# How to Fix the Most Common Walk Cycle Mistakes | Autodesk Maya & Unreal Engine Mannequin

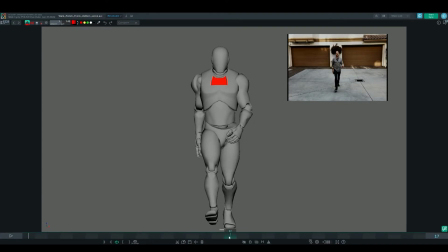(16:28)
So that's one thing that you'll need to be aware of when you're rotating these arms, is to try to remove any of that penetration and try to keep those shoulders to look natural. But if you don't look at this area, the arms are looking a lot more natural now that those elbows have been tucked in.
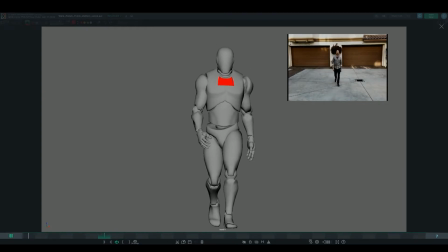(16:45)
You can see that there's some nice movement happening. It's looking a lot less robotic. The only thing that I think we need to kind of really work on are some of the shoulder movements that can be kind of hard to track with this mannequin character just because of how the character is modeled and everything is sectioned off.
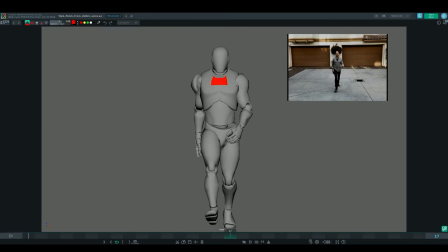(17:01)
But making sure you kind of remove some of this penetration here and getting a little bit more of that contrast in the shoulders, maybe rotating it up on those weight shifts where the weight is shifting over. You might want to raise this shoulder a little bit higher and keep this one lower,
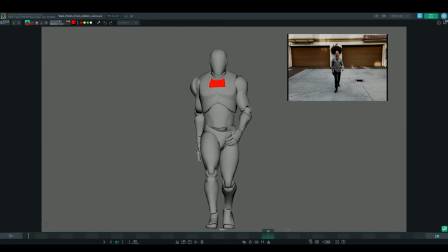(17:21)
and that will kind of alleviate some of that movement that we're seeing on the shoulders that looks a little bit unnatural with this rotation that's basically only kind of going around.
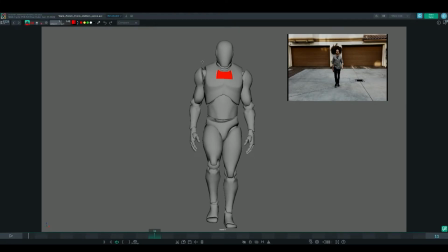(17:33)
So what we want to do is we want to kind of get some of that rotation that goes up, not just around, wrapping around here, which you can see in the movement. It's mostly rotating this way. We also want to get some movement with the shoulders going upward as well.
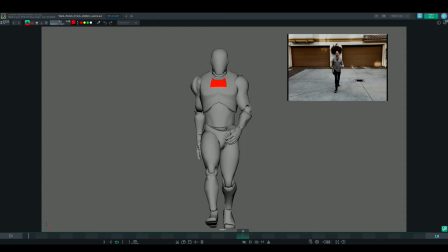(17:48)
So those are some of the basic characteristics that I notice in a lot of student work that in the lower body and the upper body regions that tends to get overlooked. There's a lot of things to track, but those are the most common
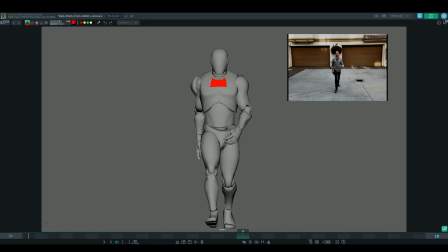(18:03)
areas that students tend to kind of forget about, that I end up having to kind of point out little adjustments for. So as you're working through the lower body and the upper body and polishing, try to keep your eye on those areas, the knees, the shoulders, the elbows, and your weight shifts.
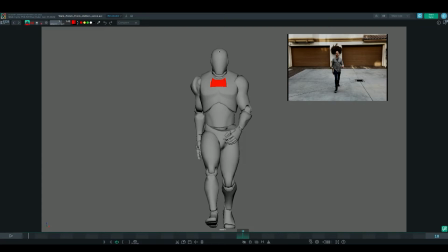(18:20)
And those are and definitely making sure that your neck and head are aligned straight like this so that the body is balanced. And those things will all kind of add up together to make for a really natural walk cycle that will look a lot more polished than if you forget to track all of those elements together.
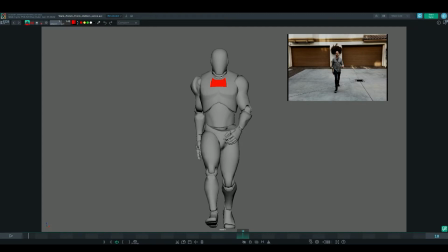(18:40)
So hopefully that's helpful. In the next section, what we'll talk about is kind of how to adjust some of those leg pops that happen in the legs while we're tracking the knees. When you get those hyperextensions in the legs, there's some controllers that need to be adjusted,
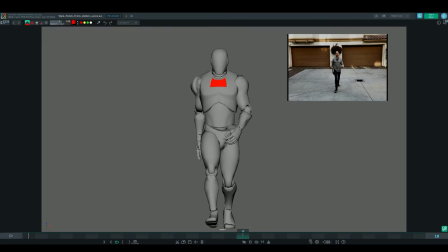(18:56)
and keeping an eye on those controllers will help you soften some of that. So we'll take a look at that and we'll make those adjustments so that hopefully it will give more insight onto alleviate some of those hyperextensions that happen on the key poses for the walk cycle.
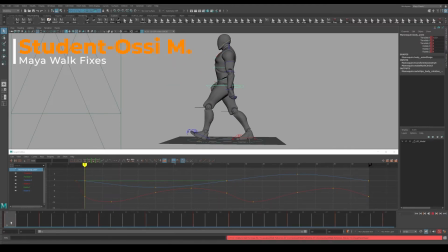(19:13)
Looking at this Maya file, this is a really great walk cycle overall, but we can see that there's a few issues with the lower body.
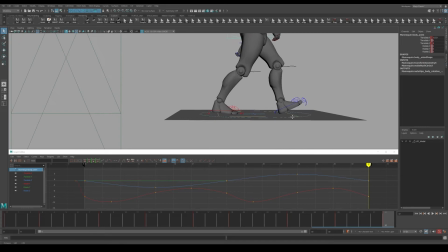(19:22)
So it's not focused too much on the upper body at this point. And what we're going to be looking at mostly is the lower body.
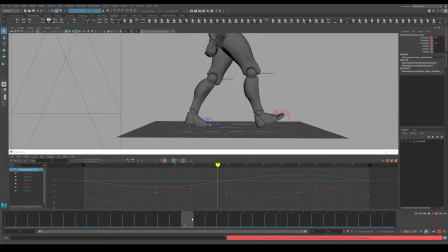(19:28)
So if you take a look at his left leg in this section here, you can see that this knee is kind of hyperextending. This is a very common issue that students can make. The translations on his root is looking great.
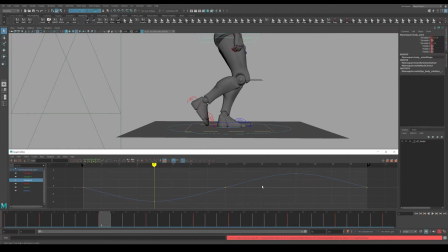(19:44)
So you can see he's got some really nice curves as the root starts going down and up. Let's see if this is his even though we are Y or Z up for Unreal, in Maya,
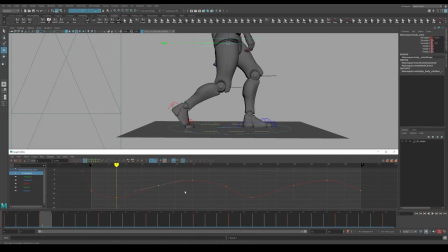(19:59)
you're going to see the curves going up and down with X. So you can see the curve going down on the down position, and really nice smooth transitions as he's going through the passing and the up frame. So in the up frame, you can see this is the height of his root translation,
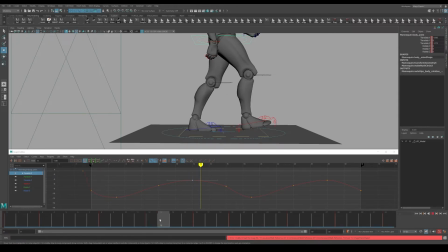(20:16)
and you can see here that there's still a nice bend, but then as he transitions to his contact frame, which is great, it's blending pretty nicely with his other contact frame at the beginning of the cycle, and there's a nice bend, a slight bend on the contact frame, so that's great.